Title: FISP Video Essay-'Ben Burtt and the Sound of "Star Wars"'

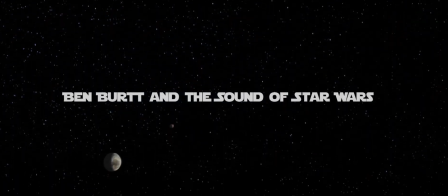0s
Legendary sound designer Ben Burtt built the sound of Star Wars from nothing.
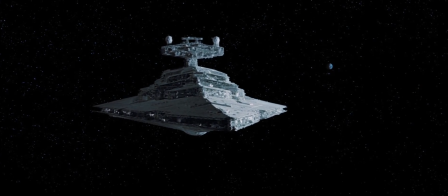4s
His career started with A New Hope in 1977 and finished with The Force Awakens in 2015.
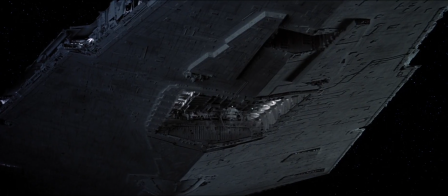11s
In this period of time, he has produced a library of over 5,000 sounds.
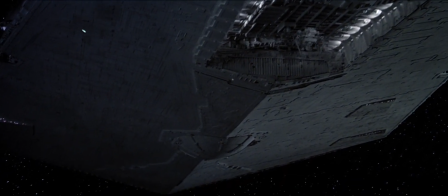16s
These aid the visuals in creating a galaxy that audiences really believe exists far, far away.
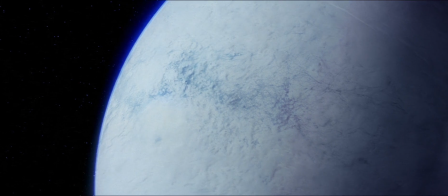22s
In this essay, I will discuss the techniques Burtt uses to create these sound effects and how this makes Star Wars so unique without audiences realising.
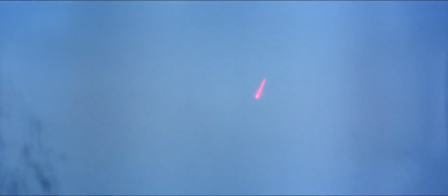31s
I will also analyse how he has used sound to create meanings and links throughout the film series.
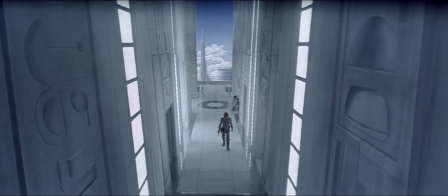38s
Even without his work on Rogue One and The Last Jedi, the classic Star Wars sounds are still preserved, although some things have changed.
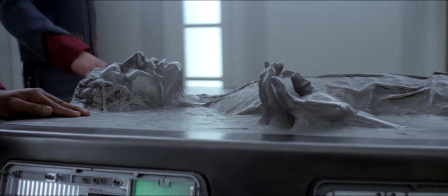46s
I will also look at how the sound design has developed, and if this is due to culture change or to aid new meanings.
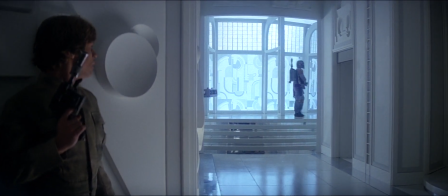54s
Burtt's method of sound design is so experimental and demonstrates his sheer brilliance when it comes to creativity.
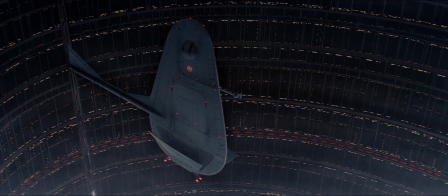61s
To begin, I will analyse this scene from The Empire Strikes Back.
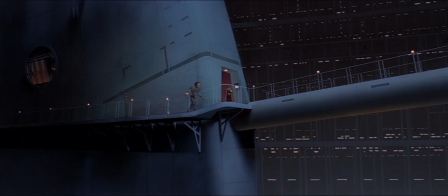66s
Luke and Vader are battling on the bridge when suddenly Vader slices Luke's hand off. I chose this scene as it is interesting to see how sound is used to
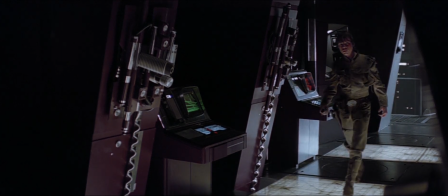76s
create a sense of space and unease as Luke's demise seems imminent.
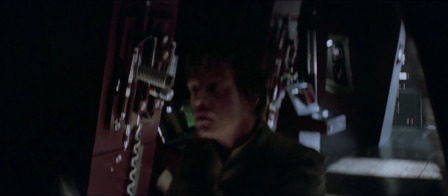80s
This scene is vital in the audience's understanding of the sheer size of the Death Star.
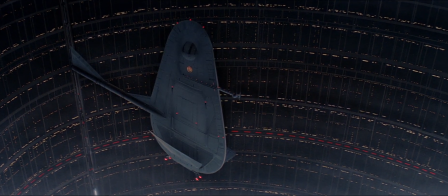86s
The atmosphere used is similar to the sounds you would hear from inside a house during a howling storm.
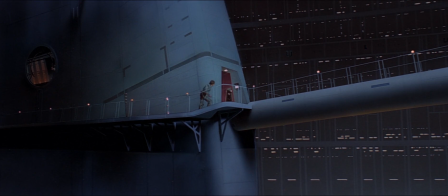92s
When placed with this scene, it gives the audience a feel for the size. Everything echoes and continually bounces off the harsh walls. The inside of the station is like a wind tunnel, and the sound used demonstrates this perfectly.
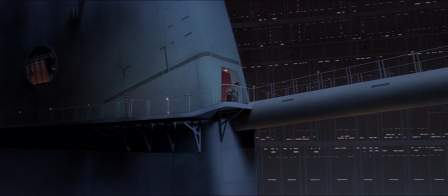107s
For me, it also foreshadows Darth Vader's arrival. The low frequencies and tone almost mimic Vader's breathing. Vader is frequently heard before he is seen, and this continues this trend in a more abstract way. With the atmos alone, the scene is established and the future events foreshadowed.
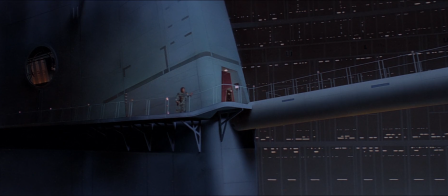125s
Danger is imminent. It should also be noted that the sound accompanies the cinematography perfectly. The deep blue tones are sinister as it's a howling, echoing wind.
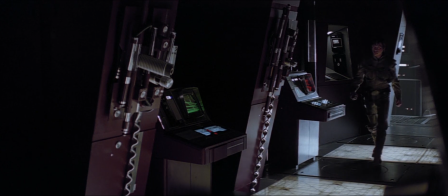137s
When Luke begins to walk inside, the atmosphere becomes quieter and the Foley more prominent.
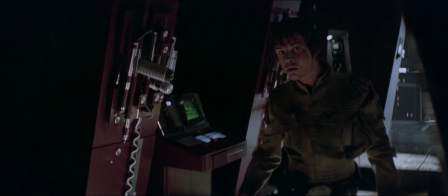142s
The footsteps and clothes rustle help relate the audience to Luke and build tension.
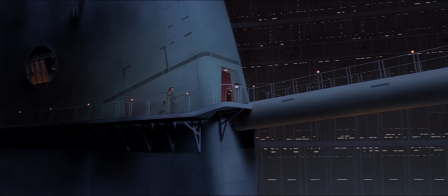147s
By hearing his every move, we are following along with him in every step.
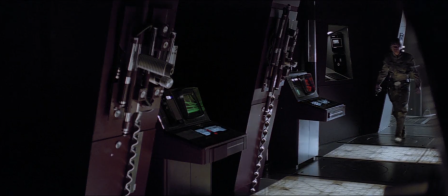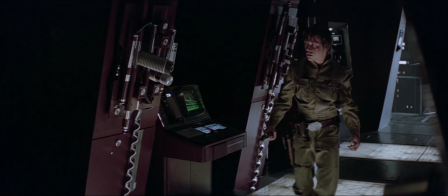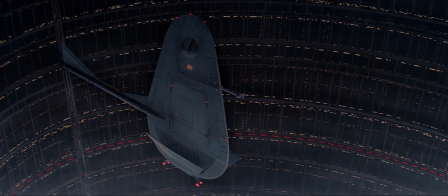167s
As he gets closer, the footsteps get louder, and this could also imply something is getting closer to him.
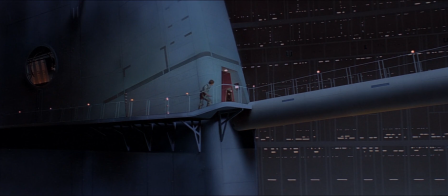174s
Increasing sound builds tension even if it is something subtle like footsteps.
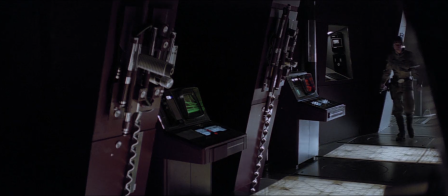178s
The way the atmos has been altered to suit the new surroundings is also very powerful.
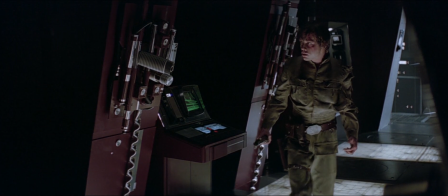183s
It sounds like modulation has been added. This has kept the wind atmosphere but also created a spaceship-style sound.
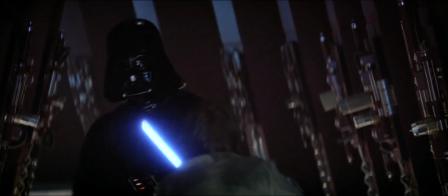190s
The sound is striking when Vader enters the scene. If listening closely, we hear him before we see him.
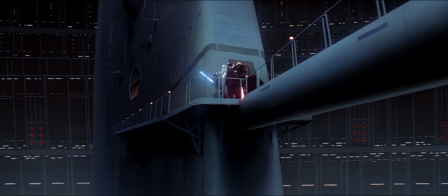197s
He is defined by his chilling sound. Without the sound that Burtt crafted for Vader, he may have had a completely different impact.
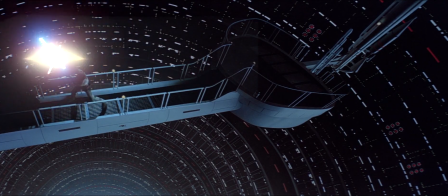205s
He was made to sound more robot than human by including mechanical aspects.
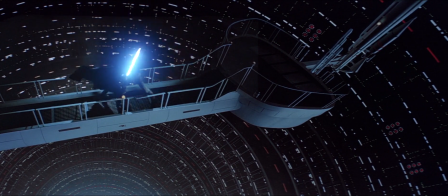209s
The iconic breathing was created by putting a microphone inside a regulator, a part of scuba gear, to create his mechanic breathing sound.
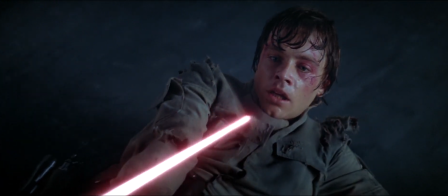218s
The sound is similar to how you hear people breathing on regulators underwater, slightly tinny and fragmented.
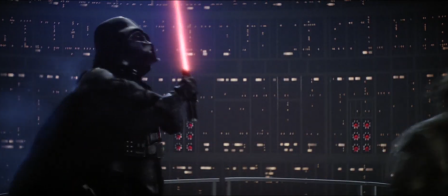224s
The sound is particularly effective during a fight scene like this one. The short bursts of breath are sharp and feel dangerous.
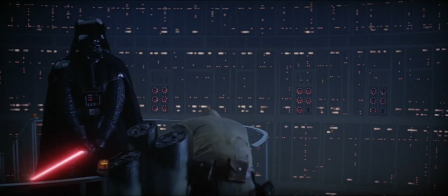232s
They overpower Luke's breath and imply Vader is stronger because he has mechanic strength.
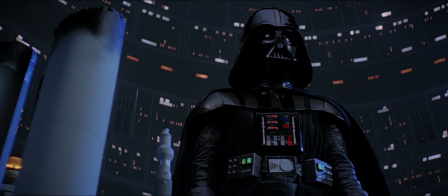238s
As he comes closer to the camera and Luke, they become louder and sharper.
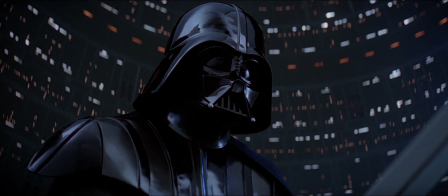243s
Paired with the atmos, this creates a sense of impending doom.